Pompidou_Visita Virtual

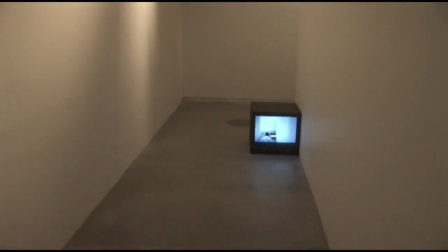(4:27)
El visitante, convertido en espectador y protagonista de la obra,
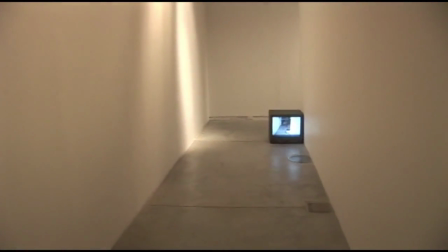(4:32)
construye en el acto mismo de deambular por el espacio una acción performática,
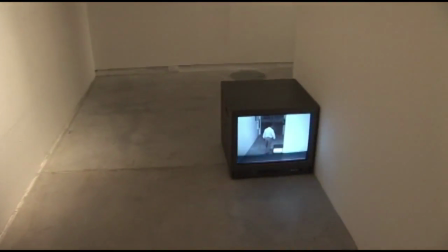(4:37)
mediatizada a su vez por las 4 cámaras dispuestas a lo largo del recorrido.
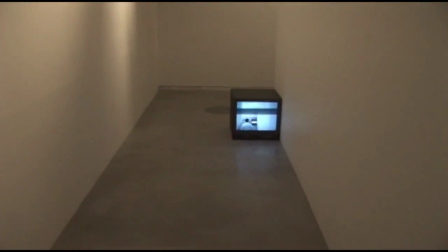(4:44)
En Going Around the Corner Piece, el espacio de la instalación se convierte para el visitante en su propio laberinto.
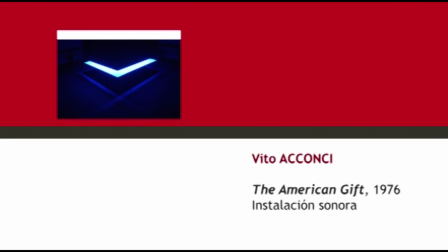(4:53) La la la la la la la la.
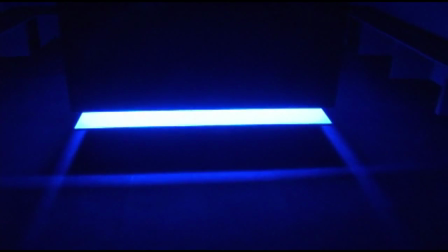(4:59)
The American Gift es una instalación del artista norteamericano Vito Acconci.
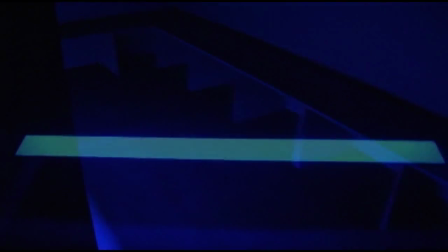(5:05)
Una sala negra, a oscuras, sin pantallas ni videos, con tan solo un gran cubo negro minimal en el centro, suspendido sobre un resplandor de luz azul que asoma a ras del suelo.
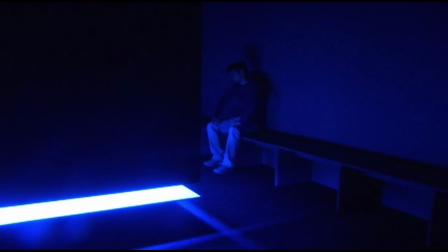(5:18)
Rodeando esta caja, una serie de bancos invitan al espectador a tomar asiento y escuchar al propio Conchi que,
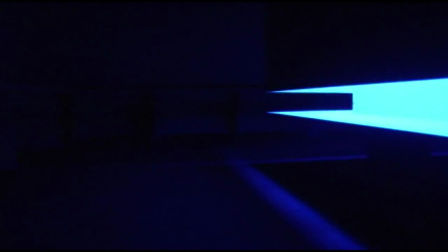(5:25)
susurrando, imparte órdenes en inglés a un coro de europeos que de manera obediente hace eco de sus palabras,
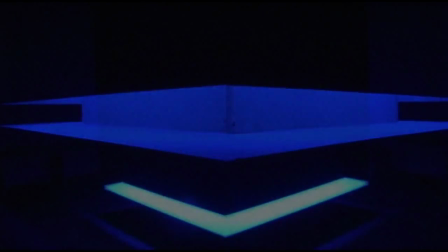(5:31)
aprendiendo el mensaje americano.
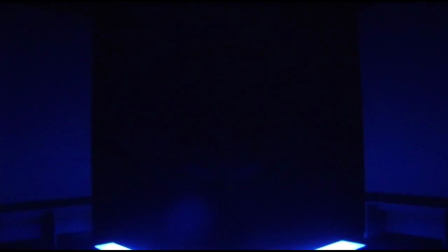(5:33) Escute, America speaks, l'Amérique parle, li, di, di.
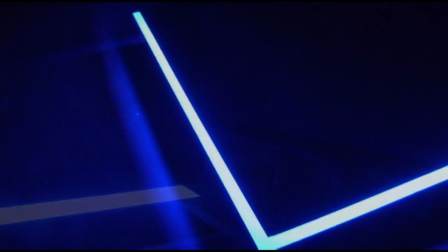(5:41)
Esta obra fue realizada en ocasión de una invitación que el artista recibe para exponer en un museo francés en
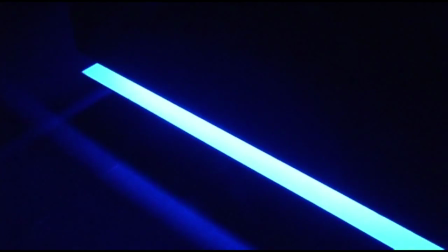(5:49)
1976, año del Bicentenario de Estados Unidos.
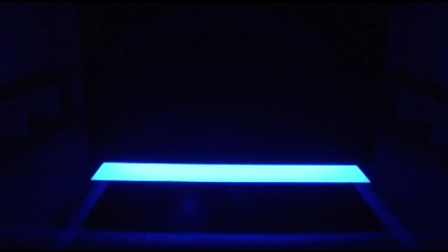(5:54)
Desde la interpretación de Conchi, él recibía esa invitación desde Europa porque era un artista representativo del arte norteamericano,
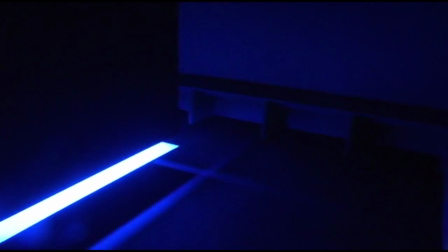(6:01)
es decir, como representante del negocio del arte americano.
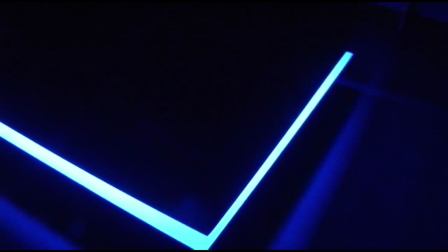(6:06)
Formado en el idealismo de los años 60, cercano al arte conceptual que se subleva contra la intrusión del mercado en el arte,
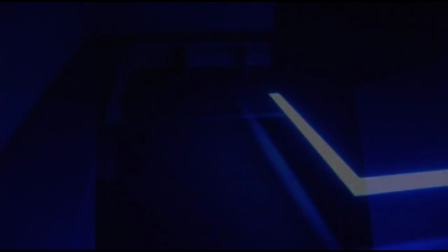(6:14)
Conchi decide crear, para este envío, una obra que asume como tema las relaciones de poder y dominación que subyacen a su propio encargo.
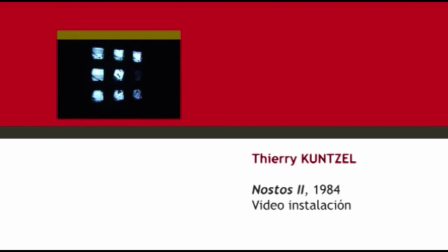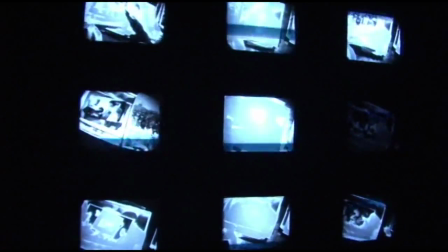(6:30)
Nostos 2, del artista francés Thierry Kuntzel, forma parte de una trilogía concebida en los años 1979,
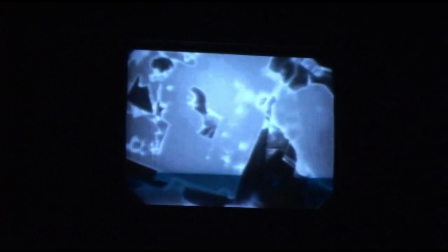(6:40)
1984 y 1995.
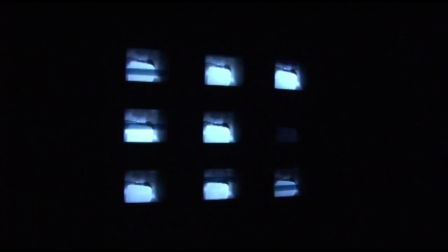(6:44)
Una pared de 9 monitores de TV reproduce diferentes videos generando una nueva
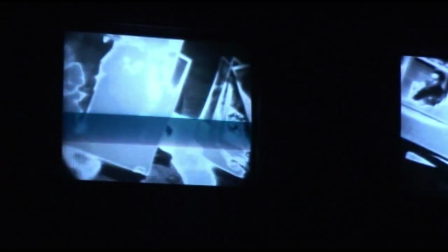(6:49)
dimensión de movimiento con la intencionalidad de lograr el efecto de una pantalla cinematográfica.
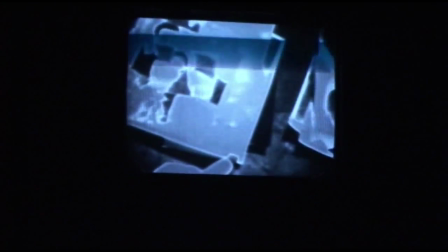(6:57)
Kuntzel utilizó una cámara en forma de guante que, extremadamente sensible a la luz y al movimiento, otorga gran expresividad y dramatismo a las imágenes.
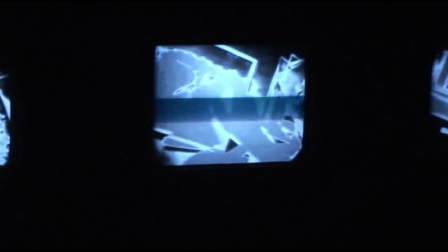(7:07)
En un fluir, pausado por silencios y pantallas negras, las imágenes van de un monitor a otro, de lo figurativo a lo abstracto y viceversa.
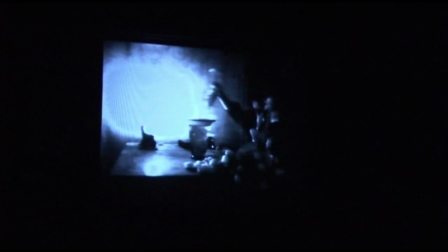(7:17)
Una pincelada de luz se convierte en la mecha que enciende un cigarrillo.
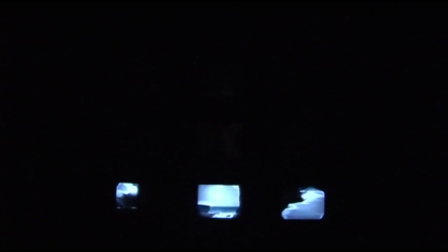(7:22)
Un segundo después, en otro monitor, reaparece esta escena, esta mínima acción, pero desde otro punto de vista, para luego desdibujarse y resurgir en los 9 monitores simultáneamente.
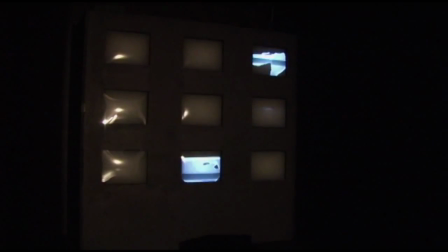(7:35)
En Nostos, que en griego significa el retorno,
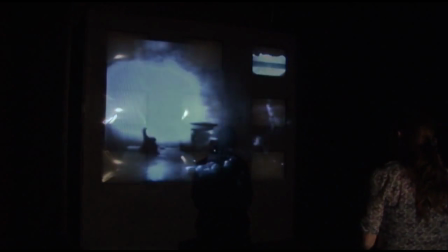(7:39)
Thierry Kuntzel explora ciertas similitudes entre el funcionamiento de la imagen electrónica y los mecanismos de la memoria.
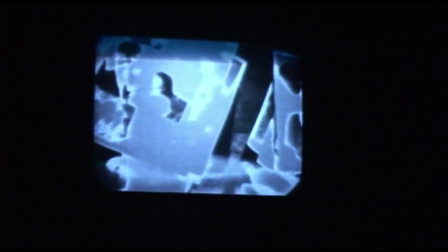(7:48)
Como los recuerdos, filtrados por la memoria y hechos de tiempo y movimiento, las imágenes en estos 9 televisores nunca se congelan,
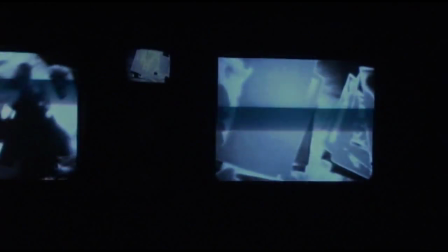(7:57)
sino que se repiten, se mezclan y se desvanecen para luego regenerarse a partir de fragmentos.
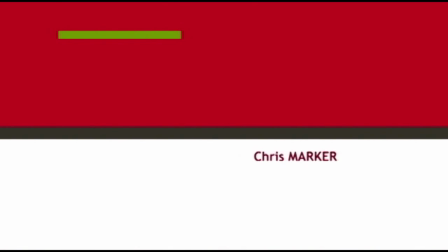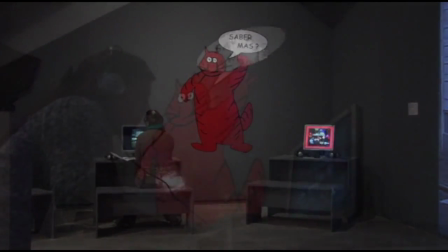(8:09)
En In Memory, el cineasta y artista francés Chris Marker utiliza el formato CD-ROM para
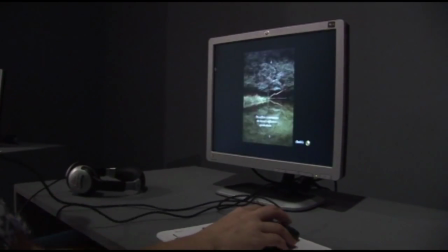(8:16)
la creación de una memoria multimedia que combina una gran variedad de soportes como el cine, el video y la fotografía.
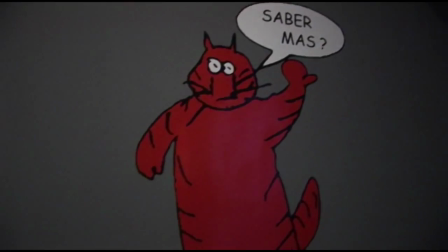(8:24)
Creada en 1996 con el propósito de develar los mecanismos de la memoria,
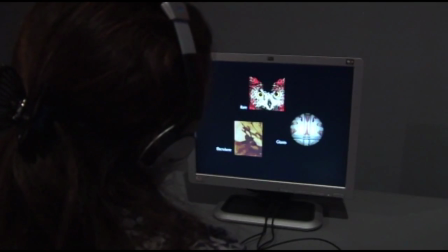(8:29)
Chris Marker estructura un relato sobre sus recuerdos considerando los fragmentos de la memoria en términos geográficos.